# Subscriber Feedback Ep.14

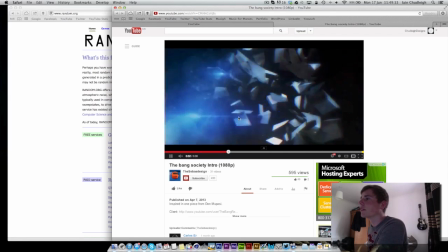[4:11]
I like the lights flickering on and off. That's really nice. I think
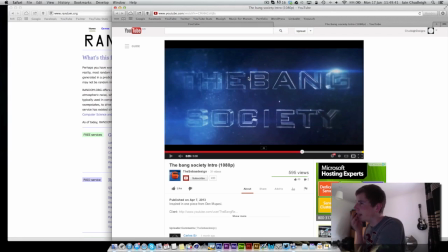[4:19]
all these light flashes are very similar. Yeah, you've even said inspired by Don.
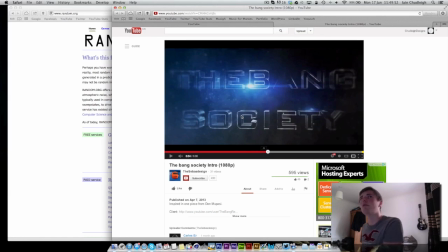[4:29]
So I think his one worked because he was using crystal, which reflects a lot of light. Like the text you got here, so he actually put the flares on the highlights, they weren't just random.
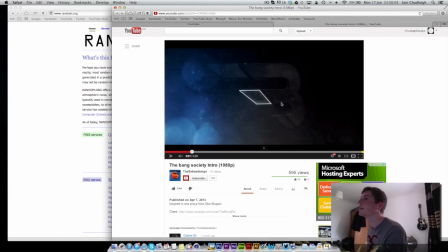[4:43]
So when you got these stone textures, they're not going to give off that much light, so the flares don't really work that well.
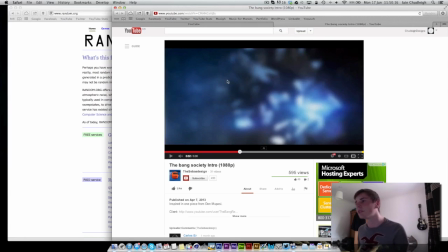[4:54]
The blur's really nice, and the little camera shake to give an idea that the explosion's pretty big.
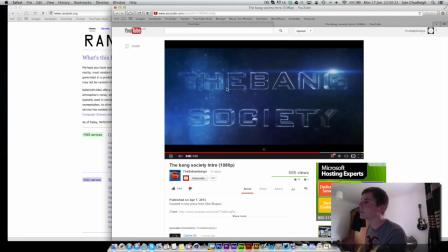[5:02]
And it's a nice way to reveal the text actually.
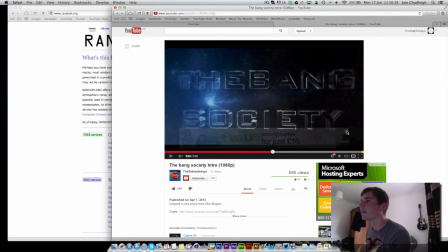[5:07]
It's just a shame, like, the flare texture really kind of makes it so you can barely see the text in the top left.
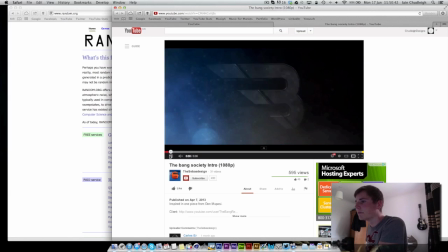[5:19]
There's a few things to change for sure. Like, this is really nice, but then it kind of fades suddenly. You've got some quite harsh edges on the logo itself, which you could have sorted out.
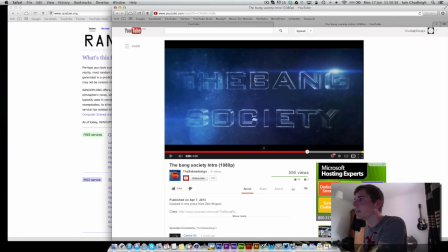[5:34]
The actual texture of the text is really nice. But again, the flare.
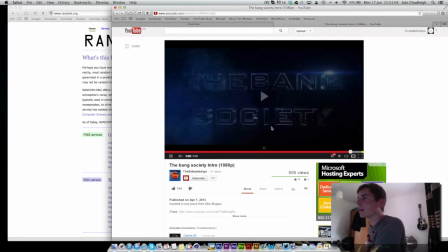[5:42]
Flares seem to be something people kind of overuse a lot, and I know
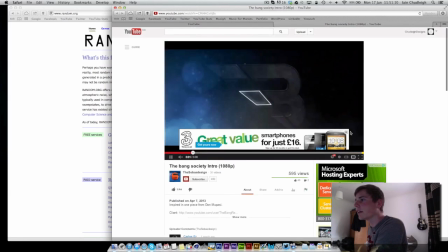[5:48]
I've done it in the past, but it's something like, it's just good practice not to use too many.
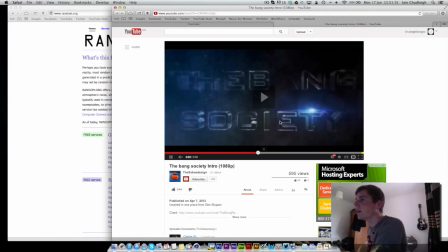[5:54]
But it's a nice intro. The text reveal's nice.
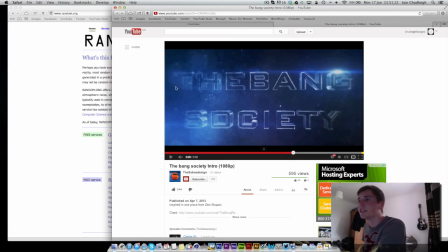[5:59]
It's just quite hard to actually see some of the text due to flares and textures and all that. So just try and make it
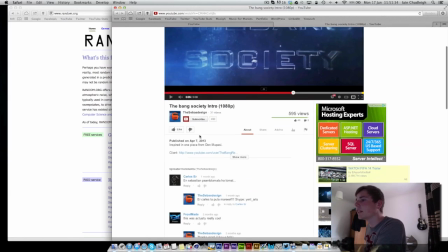[6:12]
just try and make it a bit easier to read, and you'll have a really nice intro. So well done.
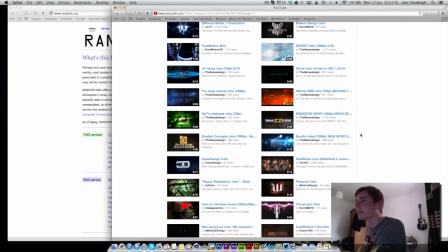[6:19]
Next we have 44. So 45.
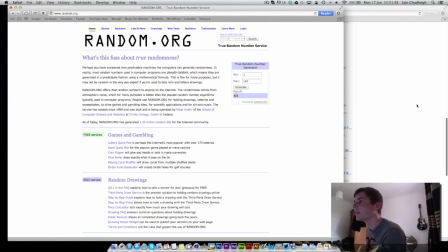[6:26]
Oh, that's the same guy. So how many did you submitted? Loads. Please don't submit every single one of your intros. Makes it really unfair for everyone.
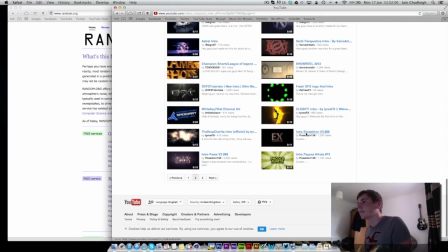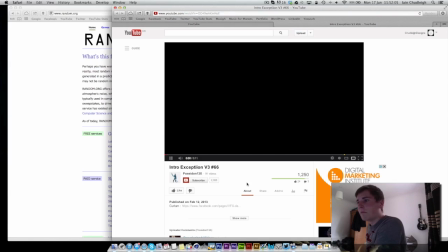Why won't you load?
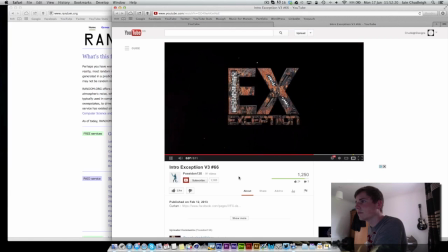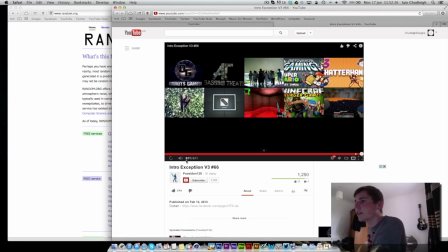[7:05]
So this intro here, the texture's really nice.
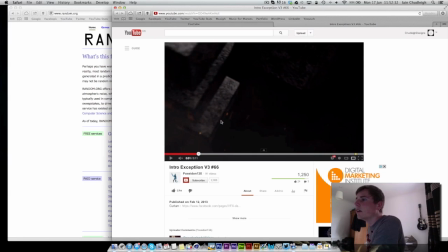[7:10]
This kind of coming in with all the particles and smoke's really nice. Really like the highlight on here. A lot of people go for solid white, which on a lot of
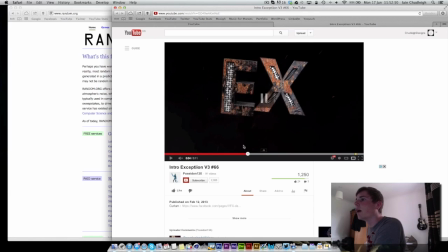[7:27]
materials actually doesn't, it's not real. There's a bit of kind of flickering in here. That's just because you need to put up your anti-aliasing, and now I'll get rid of that. So put it to kind of best, and you might be able to get away with 1x1,
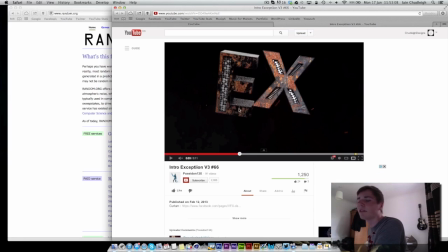[7:47]
2x2, but if not, you might have to go up to 4x4. I really like the tubes inside of this, but the gears are just so tiny and very, very similar sized.
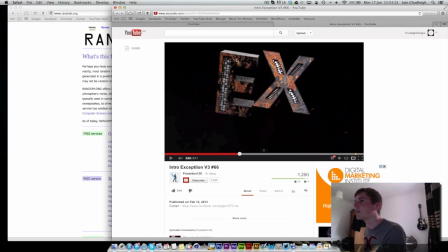[8:02]
So if you just have a look, if you just kind of make 2 or 3 different gears, throw them into the cloner, and then put a random effector on, you get some different ones.